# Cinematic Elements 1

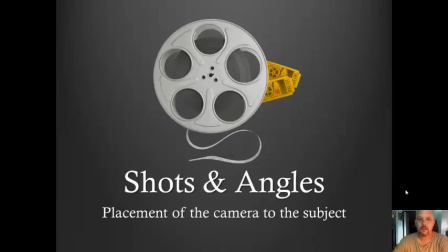Okay, what we'll be looking at today, cinematic elements, shots and angles. Shots and angles of the camera in relation to the subject.
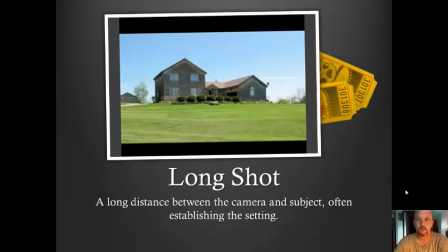The long shot. This is a very long distance shot. It shows the entire subject, most if not all the background, and it's used usually as an establishing shot,
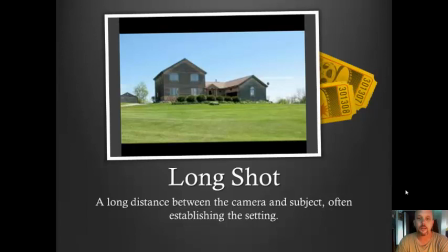as a beginning shot of a scene, so we can set the location where the characters are or the action is taking place.
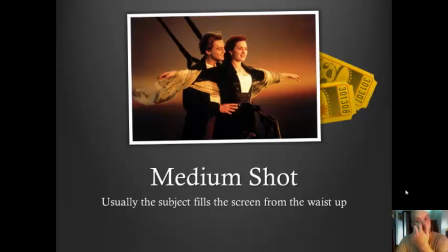The medium shot. This is probably the most used shot in cinema. It's from the waist up over the head. It shows a lot of the background and it leaves room for a lot of the action to take place.
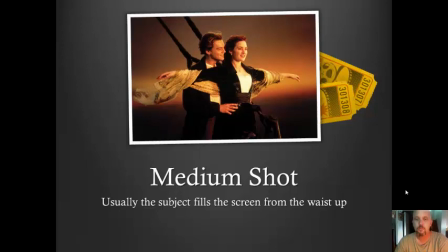So it's a loosely framed shot, and this is probably what you'll be using a lot of when you shoot your own films. You'll want to give yourself some sort of room. As you can see in this one, there's lots of headroom.
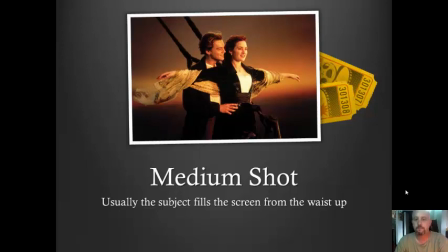There's room to the right and to the left of the subjects. It's one of what we call your bread and butter shot. It's something that you'll want to use most often when you're framing for action.
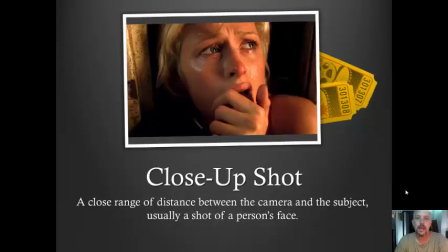Now, the close-up shot. This is when the camera pushes in, zooms in, or is placed very close to the subject. It's usually a shot of someone's face. It could be details.
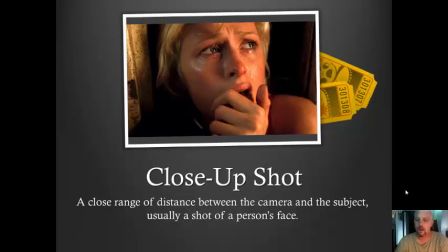It could be details of an action that's taking place. A little bit different than the extreme close-up.
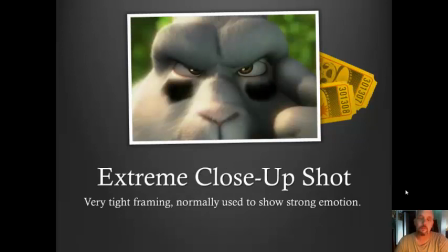Now, the extreme close-up should be used very sparingly. We don't want to use this a lot because it takes away from its power. So if we use it seldomly, then we can find that it's used to show strong emotion.
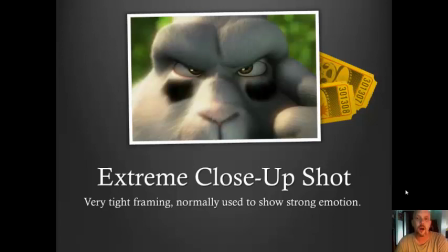It's very tight framing. It's zooming in on someone's eyes, and it's showing how they're feeling,
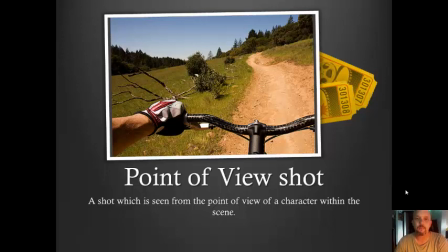as opposed to showing what they're seeing. This is the point of view shot, or POV. It's what the character sees. You can use this, you'll see this a lot of times.
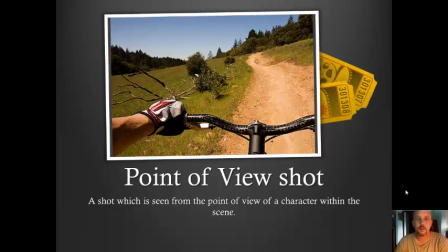It's used in video gaming. This can be used in documentary type films, or it can be used in an action, or if you're trying to get into the character's mind, if you want to show what they're seeing.
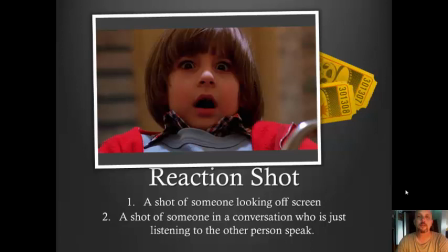Another way to do this is a reaction shot. So we move back and see the reaction of one of the characters or the subject. A reaction shot is also used to show maybe what the conversation's about, what the action's about. So this is a form of cutaway,
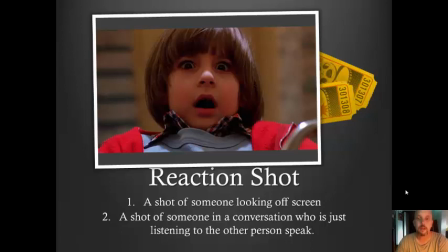or a reverse of the POV, what the character sees and the camera seeing the character.
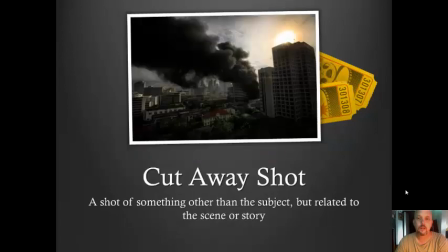So we look at the cutaway shot, which is another form of a reaction shot without the subject in it. This is just the background. This is to show something that's related to the scene, related to the story, but where the action isn't taking place. In this clip, or in this frame, you can see a cutaway shot of a building on fire. This could be this could be an establishing shot to show where the action's just taking place, or it could carry us to that scene.
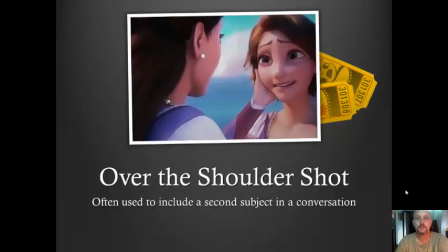The over the shoulder shot. This is where two characters are in the frame. It's used to show a second subject, usually in a conversation.
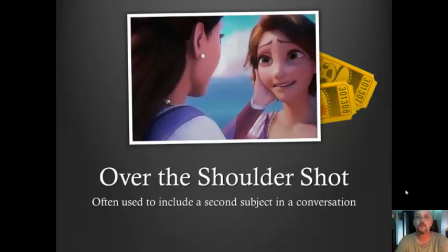You see this used most times in news interviews, but it can be used and should be used in film as well if you want to include a second subject or a second character who are in a debate or even in an action.
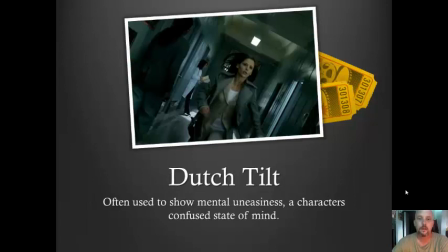The Dutch tilt. So this is to show emotion. It's when we tilt the camera to the side, it's for mental uneasiness, so a confused state of mind.
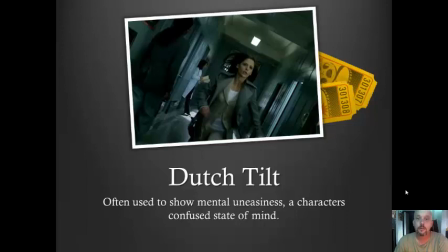You can also use this for the Dutch tilt, or for the point of view. You can use the Dutch tilt as well. Please do not overuse this technique. It can be very disorienting and confusing for the viewer as well.
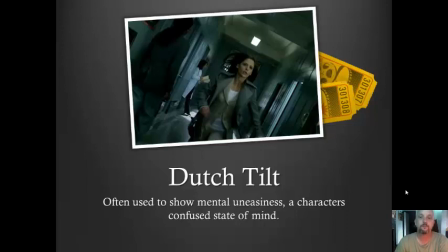So please be careful and use it sparingly. The high camera angle.
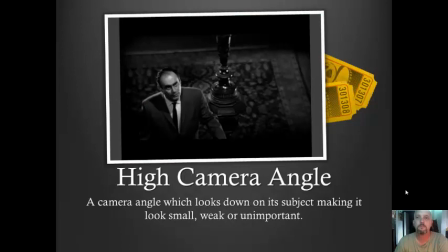This is an angle that looks down on the subject. it makes the character look very weak, small, or unimportant. The camera is an emplacement of power. It's high up where the subject is very low down.
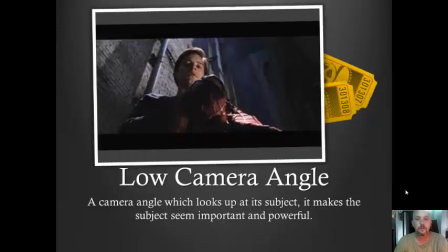The opposite, of course, is the low camera angle. This is when we reverse it and we show the character in a place of superiority. We show them as important or powerful when we place the camera below them.
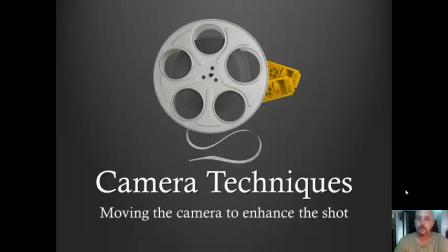Now, moving on to our second part of this PowerPoint, camera techniques or camera movements. How we can move the camera itself to enhance the shot. And I'm going to run through some very basic ones very quickly that you will utilize in your own films.
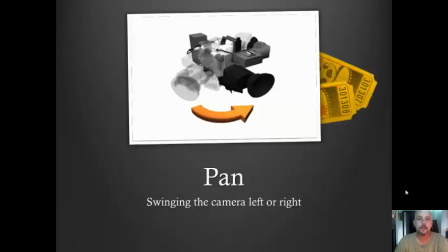First one's the pan. This is just swinging the camera left to right. It's where the camera stays in one position but moves left and right. So if you're holding the camera, you would simply move it like this without moving yourself.
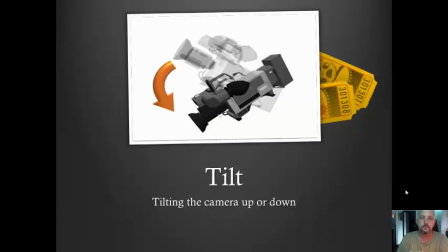Now, the tilt, same thing, but you're moving the camera up and down.
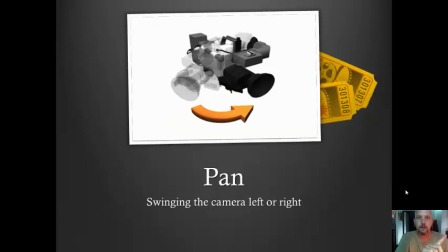So we have the pan, left to right, and the tilt, up and down.
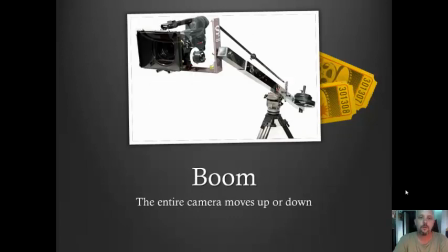Different than the boom. Now the boom, the entire camera moves up and down. We don't really have the equipment to do this, but you can pick it out in films that we deconstruct. This is the entire camera moving up and down.
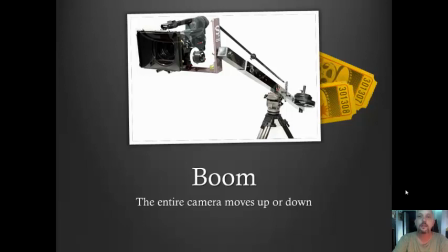And as you can see from this shot, it's set on a type of crane or extended arm.
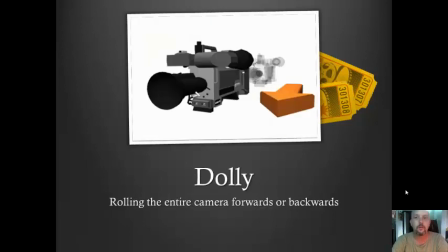The dolly. This is something that you can do in films, and I suggest using it to show action, to get into action by moving the whole camera forwards or backwards.
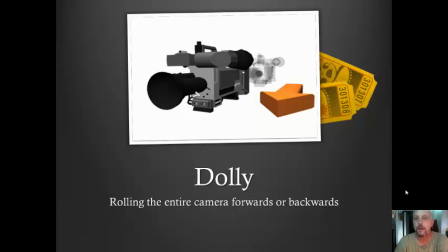This is usually put on wheels, but you could always walk it forward or walk it backwards. We'll talk about how to use the dolly more effectively in class.
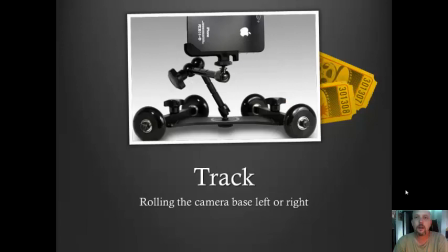And we have the track. As you can see here, we have an iPhone on a type of wagon. It is when we move the camera, the entire camera, left to right. This is different than the pan. The track moves the entire thing.
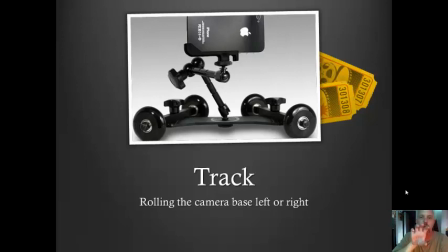So it's a dolly left and right, where the dolly is forward and backwards. A track would be to the left and right. And as many of you know,
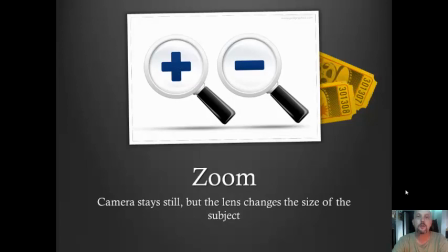the most easy way to get in close to the subject or to get in a tighter frame shot is simply to zoom in, to hit the plus to go forward or the minus to go backwards.
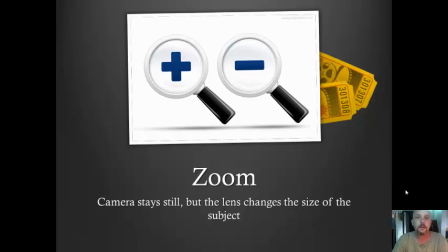We'll work more in our labs and in practice exactly when to use the zoom and when not to use the zoom.